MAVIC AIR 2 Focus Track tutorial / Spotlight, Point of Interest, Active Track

In manual mode, trying to maintain a target in a specific part of the frame, while flying in any direction, maybe with changes of altitude, and maybe tilting the gimbal, is one of the most difficult tasks.
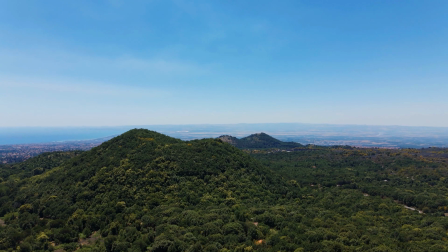[4:22]
With Spotlight is much easier to obtain smooth footage at constant speed under the same conditions.
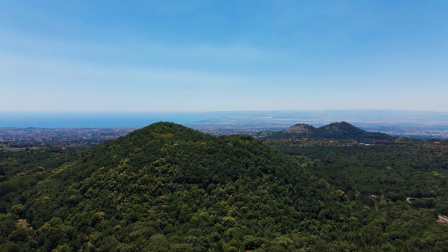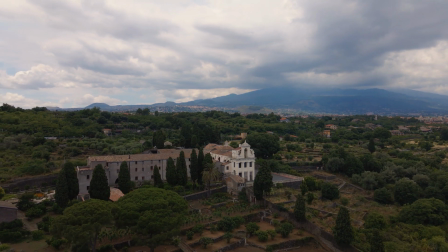[4:34]
The typical simplest form of core slope is to set a landmark as a target in spotlight mode and then fly parallel to the target.
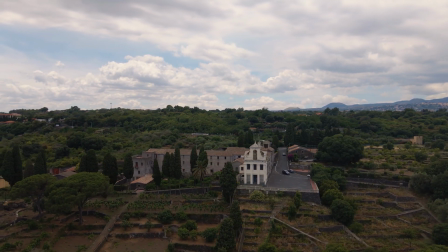[4:44]
The camera will remain fixed on the target which will remain in the same position in the frame,
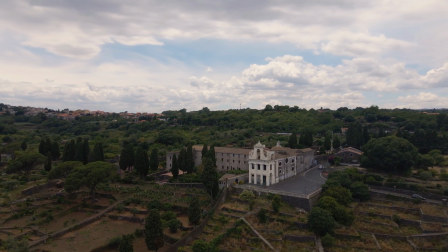[4:49]
revealing the subject and the background from different points of view.
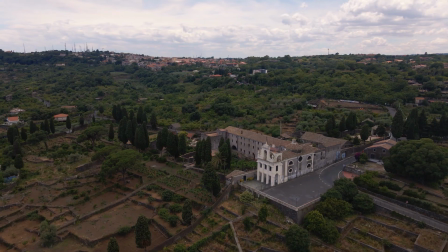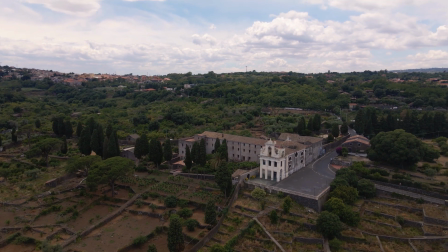[4:59]
It is possible to add a change in elevation to make things more interesting.
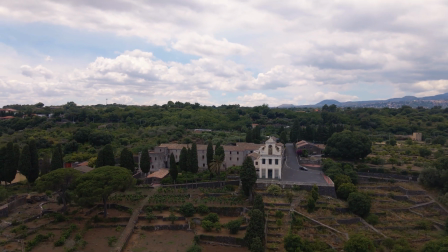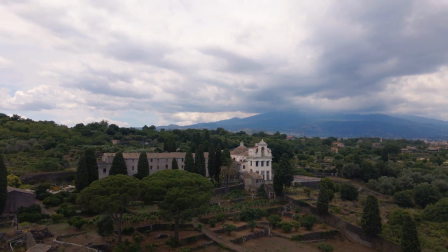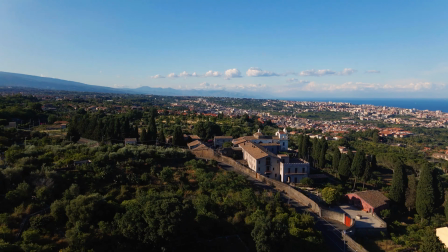[5:17]
This move is very effective when there are several elements at different distances in the background,
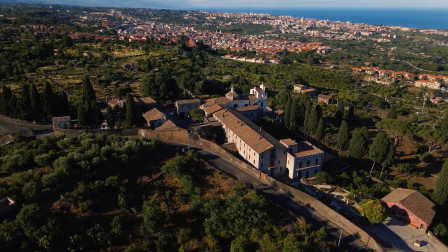[5:24]
thus creating a parallax effect.
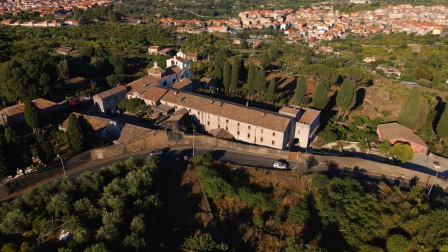[5:29]
Here is an example with changes of elevation and also getting closer or farther away from the target.
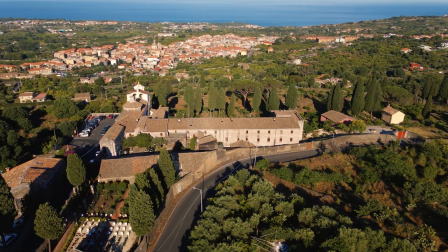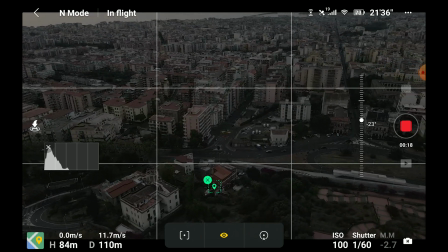[5:41]
Note that the algorithm tries to keep the target in the frame.
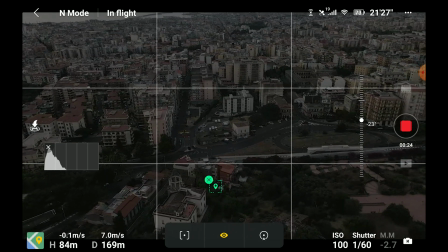[5:45]
In this instance I was tracking this building at the bottom of the frame and I tried to tilt the camera up to show the
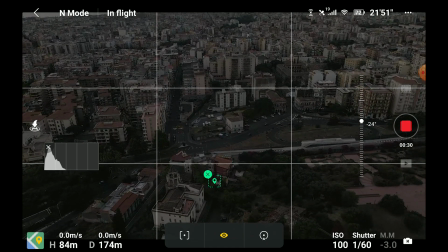[5:51]
sea above the town but the gimbal did not respond as otherwise my target would go off the screen.
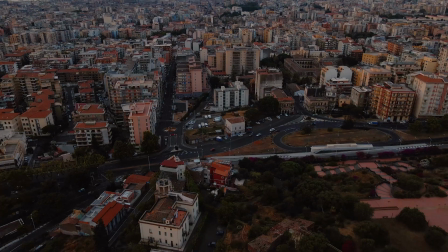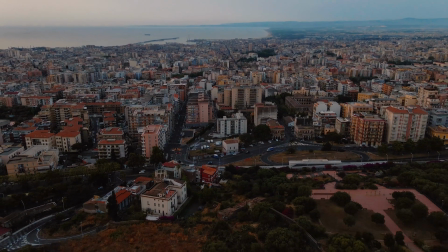[6:03]
When I moved the aircraft backwards the gimbal tilted upwards in order to keep the target in the same
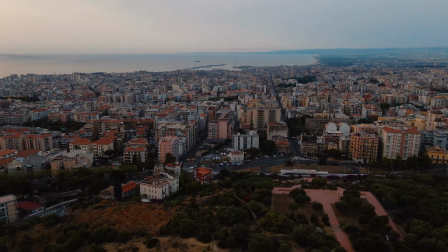[6:10]
position in the frame thus revealing the mediterranean sea above the town.
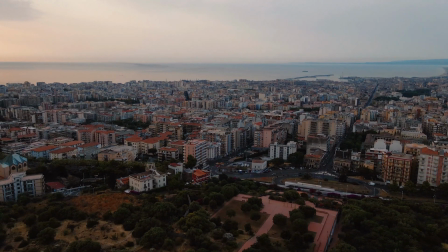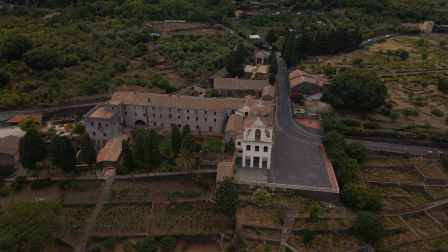[6:25]
By moving towards the target while ascending it is possible to achieve a sort of crane move, very difficult to perform manually,
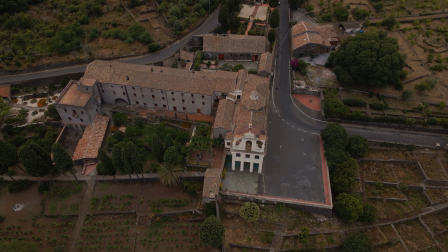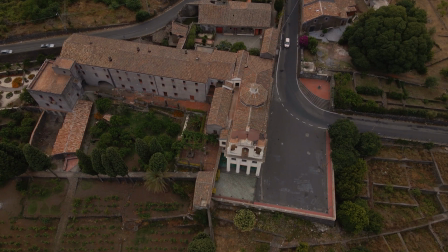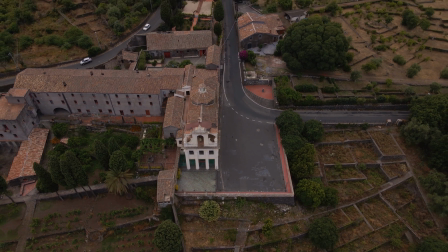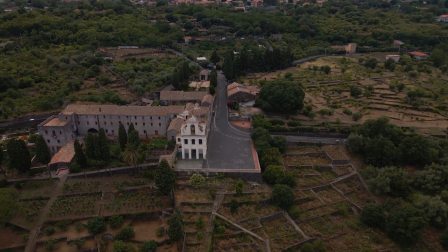[6:49]
and also the reverse crane by moving away from the target while descending.
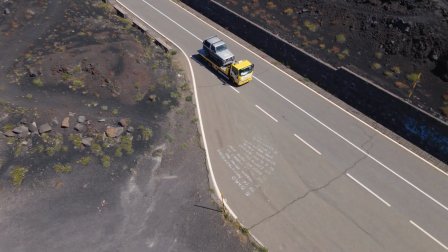[7:00]
The other way to use Spotlight is to let the drone hover and the camera will follow the movement of the target.
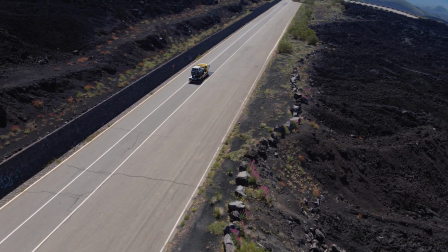[7:07]
This can be very useful when following sport action, a comedian or a singer on stage and so on.
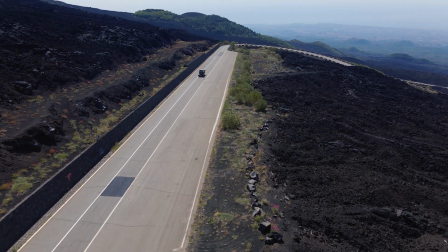[7:15]
But even with a moving target we can still move the drone in any direction. In this way Spotlight will operate in a similar way to track action,
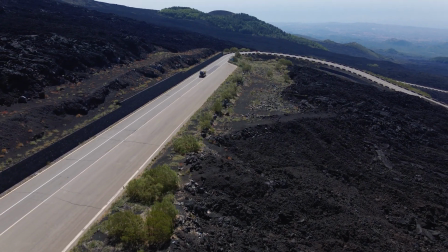[7:24]
but as soon as we release the sticks the drone will hover in a static position
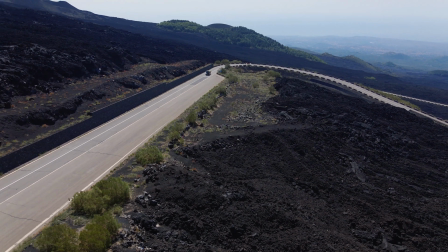[7:29]
and the camera will try once again to keep the target in the same position in the frame.
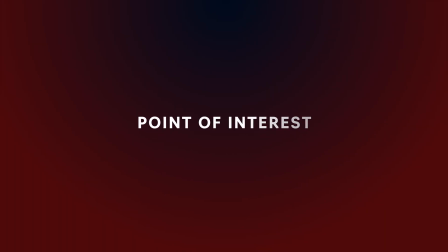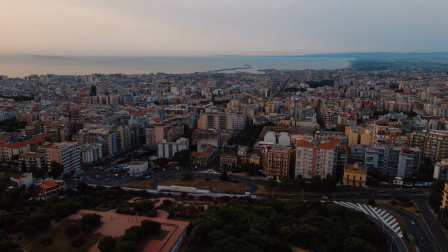[7:43]
This is another very useful Intelligent Flight mode.
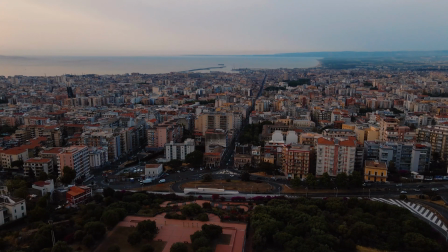[7:50]
It allows the drone to circle around the target, which is always a very cinematic move.
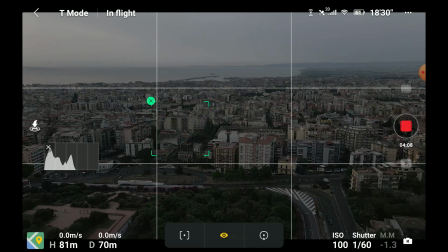[7:59]
After we click on the icon on the right, a double arrow appears, and we can choose the direction and the speed, by sliding the white dot.